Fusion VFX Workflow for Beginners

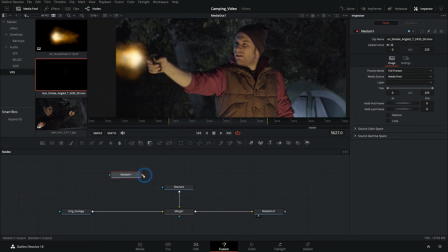[4:06]
So we might want to do something like grab some gun smoke, which is another element, and we can merge this over our original footage. Again, in the keyframes,
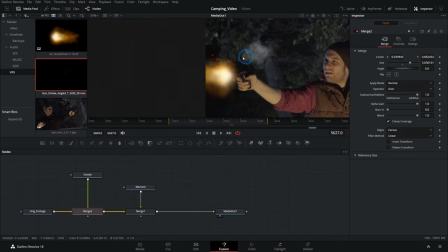[4:13]
we can move this back and forth to where the timing makes sense and position and scale our smoke element to be a puff of smoke that happens when the gun fires.
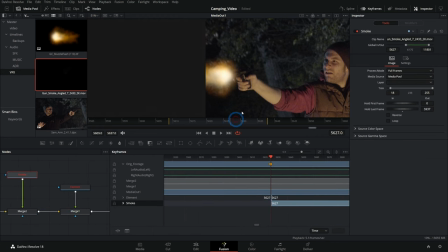[4:22]
Again, we can trim this to start just right on that frame. So now we have not only the flash, but we also have the smoke element coming in as well.
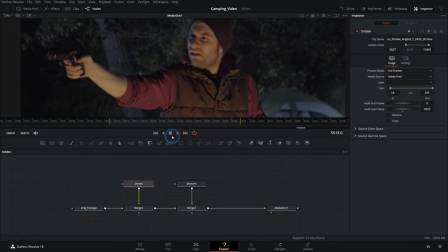[4:29]
And with those two elements combined, we actually have a pretty convincing little effect. Pretty neat. Something else that might happen for something like a muzzle flash would be to grab the slide of the
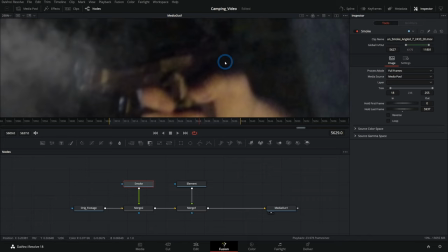[4:39]
gun and move that back in post so that we have kind of that blowback action. We can do this by essentially duplicating our original footage and merging it over itself and adding a mask. A mask controls the transparency of any node or effect, and I can kind of make a little cutout of our slide for our gun here.
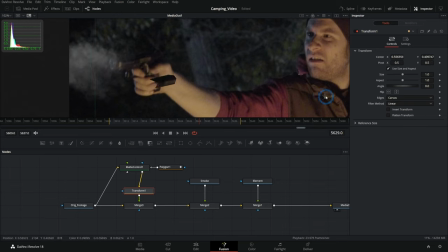[4:58]
Make sure to invert my mask. And now I can move this slide independently of the rest of the footage. So I could do something like push this slide back a little bit like this, and maybe we'll add a little blur,
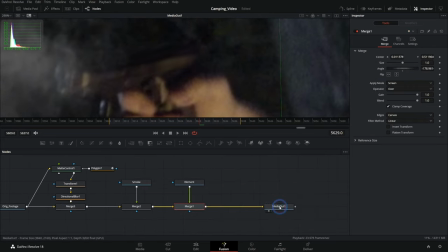[5:09]
like a directional blur, just to give it a little bit of movement and soften the edge there. And now we have a little bit of movement on that slide.
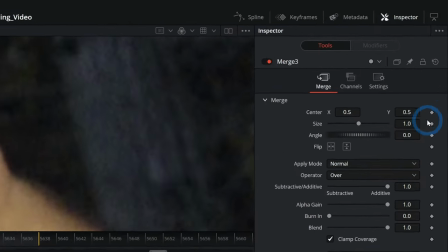[5:16]
And any of these effects and nodes, we can animate using these little diamonds right here.
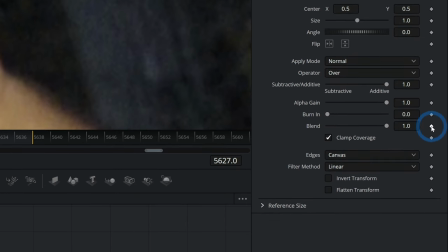[5:20]
All I have to do is click whatever control I want to animate, which I'll animate the blend, which is just the opacity of this merge right here.
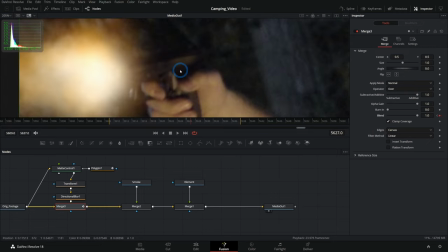[5:27]
I'll go one frame forward and turn it all the way off. And it's totally on right there. And then the frame after that, we'll turn it totally off again. So now we have this perceived movement for this gun where it kind of blows that slide back.
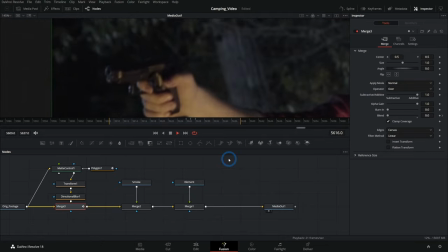[5:39]
And that really helps to sell this effect. Now we have this pretty cool looking gun movement from a fake gun.
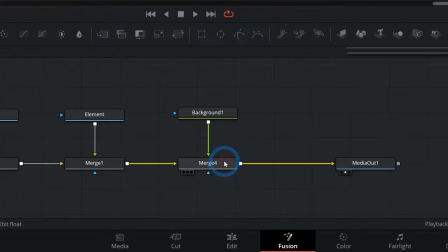[5:45]
Combine that with something like a solid color, which we can apply with a certain transparency mode, maybe something like soft light.
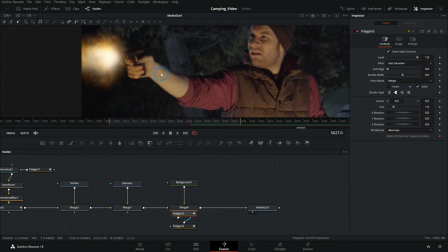[5:54]
And we can add some interactive lighting to our shot. Turn this to hard light and take this down a little bit. You can add just a little bit of that light to really sell this effect. Again, I can animate this on the blend for just that frame. And now we have some lighting effects that we can dial in to taste. You build out your elements with the nodes inside of Fusion.
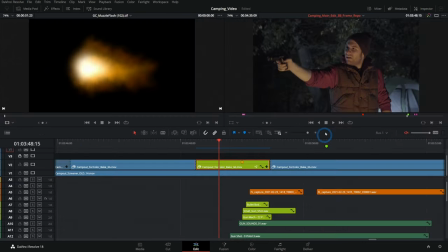[6:11]
And when you have the shot looking exactly the way you want, you can switch back over to the edit page at any time and it's already in your edit. So that's a basic overview of the visual effects workflow inside of Fusion and Resolve. If you want to get a little bit deeper in this, we have a beginner's course, which is available right here. We get super detailed in making effects for your videos inside of Fusion and Resolve, which is a free program, by the way. So if you're interested, check out that course. We also have an advanced course available once you start to learn your stuff. There's also links to that down in the description. So yeah, I guess that's all I had to say. Make sure that your muzzle flashes are flashy.